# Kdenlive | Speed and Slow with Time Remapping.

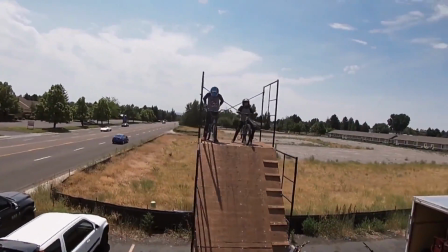In this video we'll be using free software CadenLive to do this speed effect with a blur.
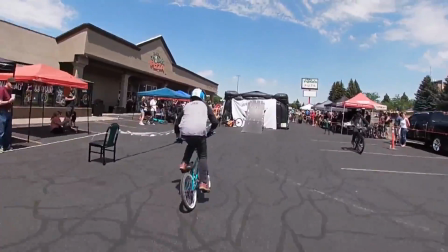We'll be increasing the speed quite a bit and we'll also be doing slow and we'll be doing this using the speed remapping tool in CadenLive.
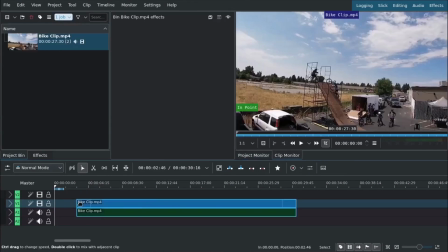So to get started we'll drag our video clip down. This is just drone video footage from a GoPro.
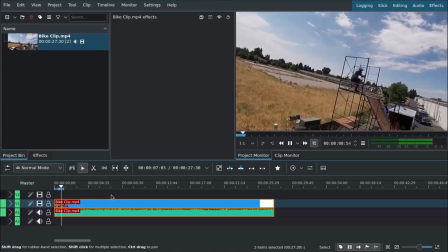So it's a mp4 format and we're gonna go to the point that we want. Right now everything's just slow and so this is the part we want to be speeding up this sort of pan
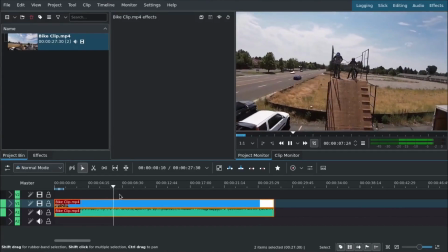around these bikers on top of this ramp we'll
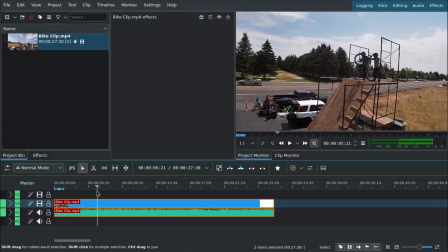start by trimming the clip just a little bit so that it starts in where we want and we'll trim it out so it'll end
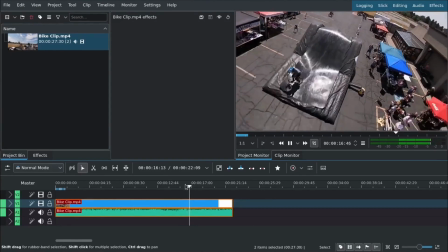here just we're just trimming the start and end of the clip not adjusting speed at all yet so this will be the clip that we're working with we
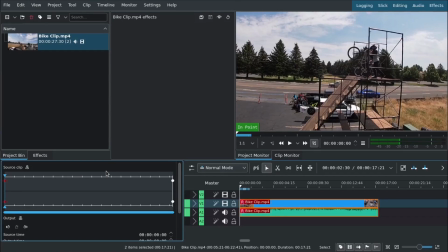can right click and go to time remap and that brings up this interface down here in the bottom left hand corner and we can see
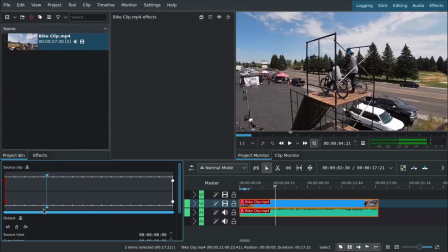we have our source clip on the top And then our output on the bottom and this lets us remap or change the time
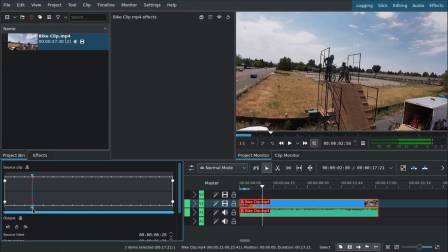of the video So what we're gonna do is we're gonna click here to add a key frame and we'll go forward to the point We want the time to change
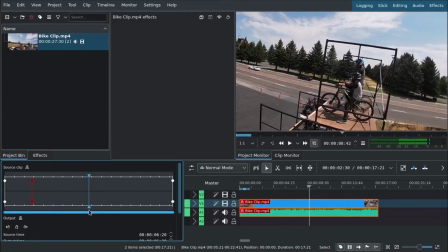back So it all in between you're gonna be fast speed.
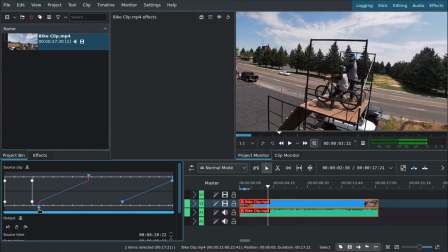We'll click to add another keyframe And then if we drag this lower one, we're basically telling it fit everything that was going to be in there into this Tiny timeframe, so it makes it basically almost nine times faster
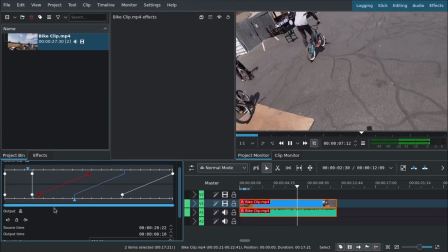So over this time, it's going to very quickly play all what was normally going to be about three or four seconds and play it in about half a second.
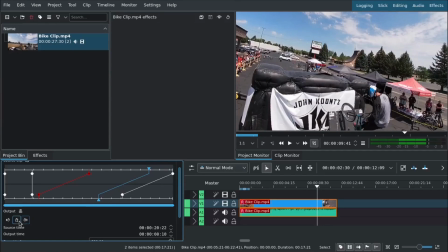And then we can do the same thing later on in the video, we can add another keyframe,
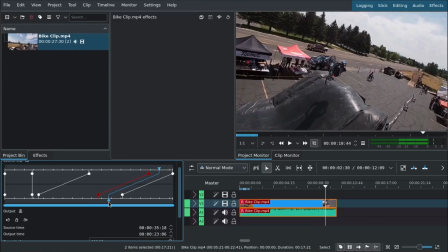and we can either manually move, drag the node like we did, or we can just come down below. So we'll add these two keyframes.
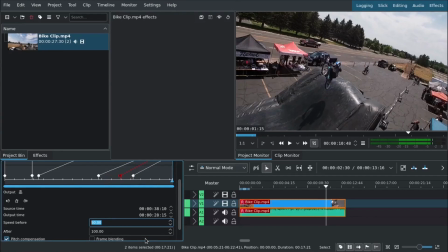And then in between these two, we'll just change the speed, and we can change it manually by just typing in 50, and that'll make it 50%, or half the speed that it normally was.
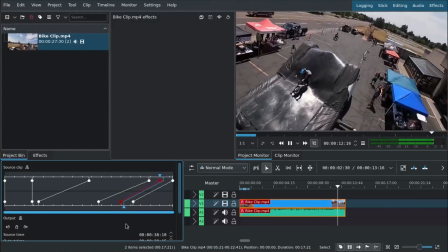and this is shot at, I think this shot at 120 FPS. So we can slow it down, it'll still look nice and smooth.
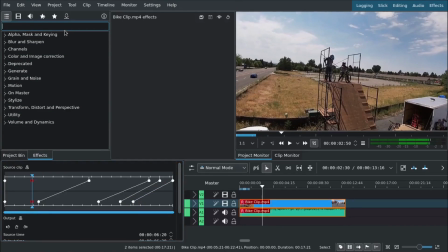Over here under effects, we can click on this keyframe and we'll add a blur.
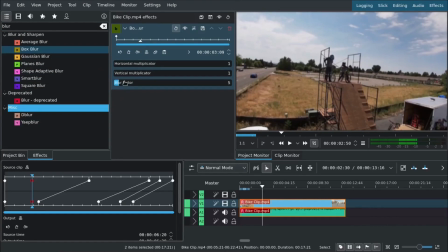We'll add a box blur and we'll add a keyframe in and we have to actually add it up here on the effect.
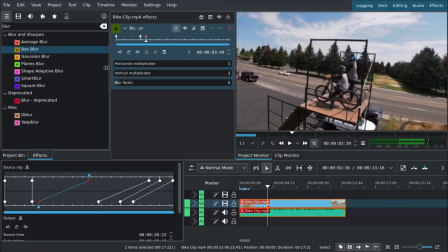We have to add the keyframes in the same point. This is going to create a blur and that's because if we just speed up, it looks a little bit unnatural.
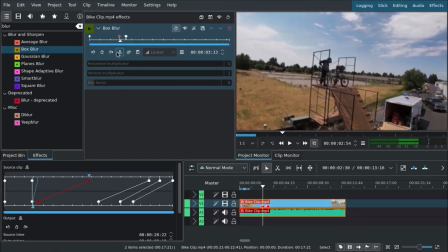And so this way we can blur while we're moving quickly. It kind of simulates what that motion blur will look like. And we'll add this blur on the horizontal axis instead of the vertical. And then that way, since we're moving horizontally, that's just kind of the direction we want the blur.
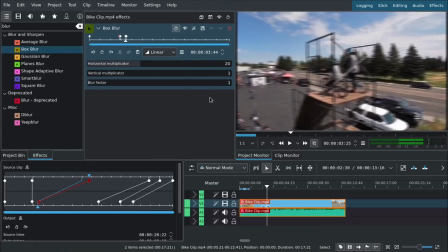And we can change the way that it enters into this blur, change it to smooth.
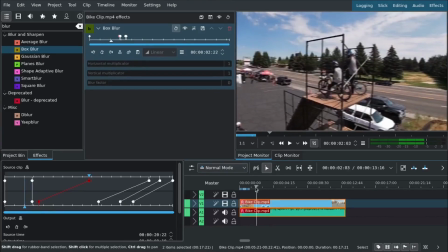And so here's the final result. So a really good tool to get familiar with is time remapping.
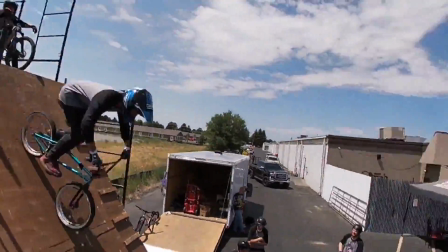Hopefully you found this video informative. Go ahead and leave your questions and comments below if you have any, and I look forward to catching you in the next video.